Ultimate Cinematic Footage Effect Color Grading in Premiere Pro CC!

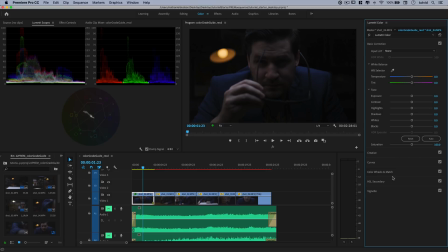(4:08)
Some people prefer to do color correction before doing any kind of grading stuff. It all depends on your workflow. In this case, I'm going to do some color correcting now. I think I want to warm up the shot because I'm really focusing on my skin tones here, and we do have this warm light in the background. And then tint, I can see if I swing it to the green, I get, you know, this type look, which isn't, you know, that maybe that's the look that we're going for in the film.
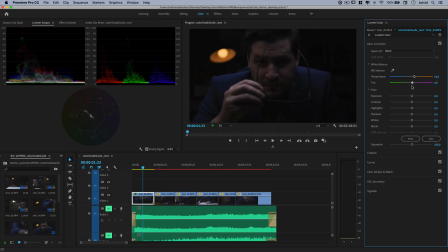(4:27)
If I swing more toward the magenta, it's kind of a weird pinky look. I don't like it too much, but I think I want just a tiny influx of magenta. I could play with exposure, contrast, all that. I think the only thing I'm going to do here is boost the amount of highlights and
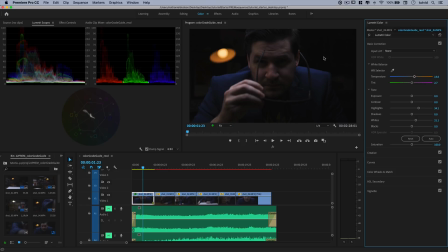(4:42)
also whites just to kick some light into my face and further bring out the contrast of the scene. All right, I'm going to click basic correction to just collapse that. All right, let's take a quick break here and give a shout out to our sponsor today.
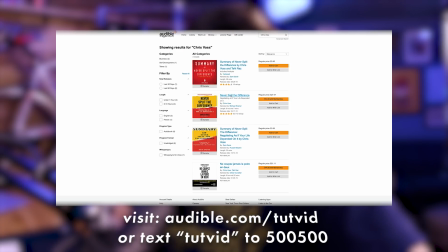(4:53)
That's Audible. Audible's where you go simply when you want audiobooks. You get one free audiobook each month when you sign up.
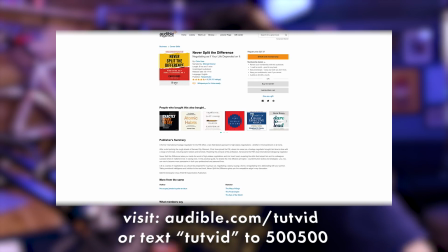(4:58)
They also now have something called Audible Originals, which are these exclusive audio titles. You're not going to find them anywhere else.
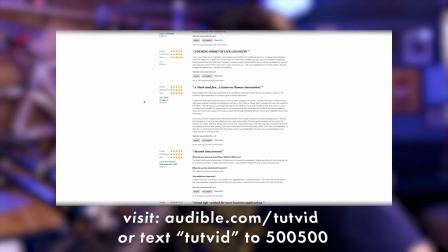(5:04)
They are, after all, exclusive. If you do want to make more money with your company and negotiate your deals better, check out Never Split the Difference by Chris Voss.
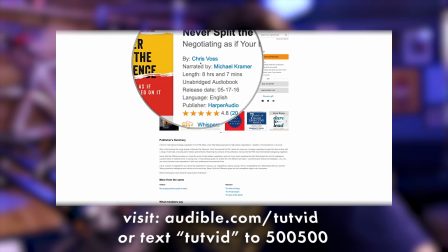(5:11)
He's an FBI negotiator. It's an awesome book. I read it at least once a year. It's changed how I do business.
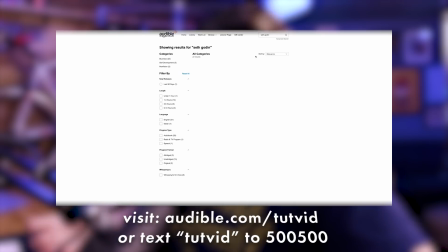(5:17)
It's changed how I negotiate with, well, everyone, clients, family, virtually everybody in my life.
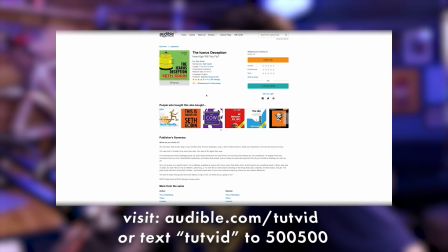(5:22)
Get your first audiobook for free when you try Audible for 30 days. Visit audible.com/tutvid or text tutvid to 500-500.
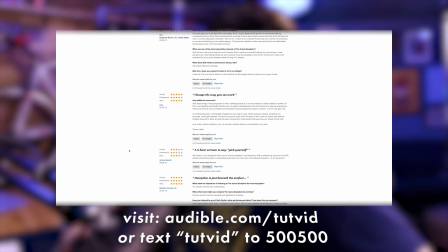(5:29)
That's audible.com/tutvid. Or again, text tutvid, T-U-T-V-I-D, to 500-500.
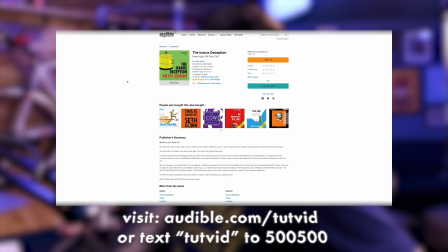(5:34)
Show them some love. Audible, thank you for supporting the channel. We love you very much. Let's get back to the video.
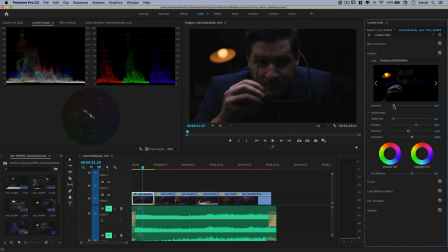(5:39)
And looking at it, I'm going to go back to creative. I'm going to boost the intensity just a little bit more. I'm not going to increase the faded film. We're going to do that in curves in a second. I am going to reduce the vibrance a little bit more, though. I'm going to knock it down to like negative 30. Collapse creative. Let's go back to curves. And what I'm going to do here is I'm going to lift the black point a little bit up from where it is.
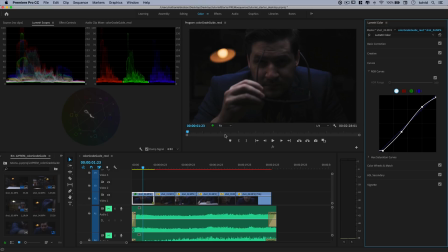(5:58)
I'm not going to move it back to the left. I'm just going to lift it a little, and it's going to give me an even stronger faded type effect. Now, remember, this is just this one shot of this little sort of compilation of clips that I'm looking at. We're going to apply this across all the clips in just a second. But for now, I kind of like the way it's looking.
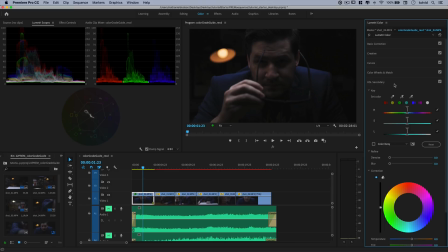(6:14)
I'm going to collapse curves. We do need to do a couple more things. I'm going to go to HSL secondary. We're going to touch on the three-wheel color correction in just a second. HSL secondary allows you to target a specific color within your frame and do something with it. So maybe the blue jacket's a little bit too blue. We could target that. Or maybe the orange light, we want to make it a little bit more rich.
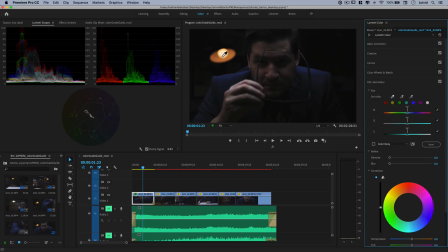(6:31)
I'm going to do that. So I'm going to set the color, hit the eyedropper. I'm going to choose the outer ring of the light. Now, I can't really tell what's been targeted. So I'm going to click the little preview option here, the color gray, check that on, and you can see that's all that we've targeted, so not very much.
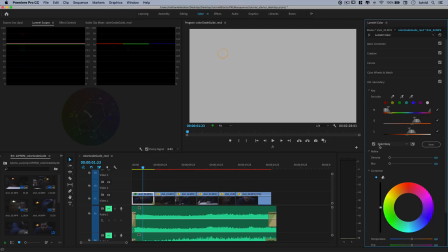(6:45)
Here's what we'll do. We're going to uncheck that.
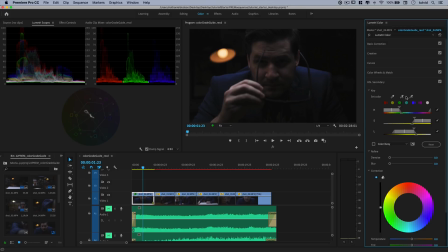(6:47)
We're going to hit the plus eyedropper to add some colors here, and we're going to just kind of, you know, make sure that we select a healthy amount of that light.
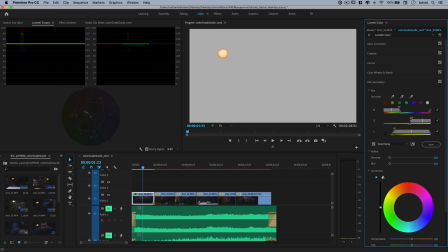(6:54)
Let's go back to color gray. We've selected a lot more. What I'm going to do is I'm going to just say, look, select stuff that's also a little bit less saturated. There we go. And I think that's pretty good. We'll denoise it a little bit, and we also want to blur it a little bit just so it really blends in and doesn't have weird harsh edges.
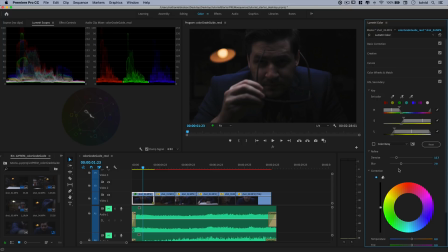(7:10)
That's good. I'm going to uncheck color gray. And then I would come down here to the correction area, and I can do whatever I want. I can influence a specific color if I like. What I'm going to do is just push some more orange into it, push a little more contrast into it, reduce the sharpness of that area, and increase the saturation a little bit.
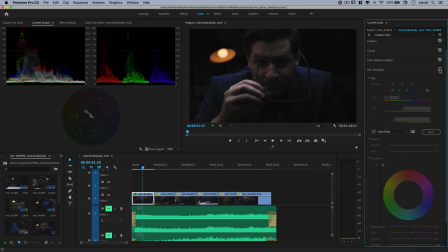(7:27)
So if I come up here and I uncheck HSL secondary, you can see we're just giving the light a little more kick. I'll collapse HSL secondary. By the way, also in curves, you have this hue saturation curve area down here where you can do a ton in terms of adjusting the
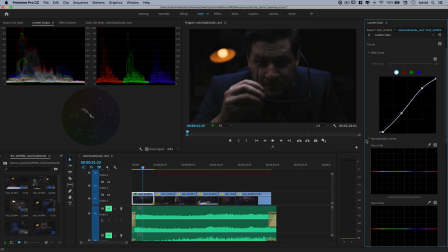(7:42)
saturation and all sorts of things across your entire frame. We're not going to get into that here at this moment, though. What I do want to do is go to color wheels and match, and I want to introduce a bunch of blue to this because I want this to look like a cold, clinical, steely type of setting. So I'm going to click down here to introduce more blue into the shadows.
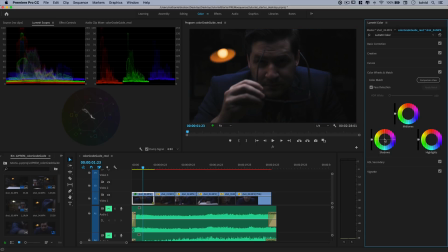(8:02)
That's way too much blue. So let's drag, you can double click the little icon to reset, and then you can just click anywhere on the wheel, and it's going to drop that, the little target down to that area.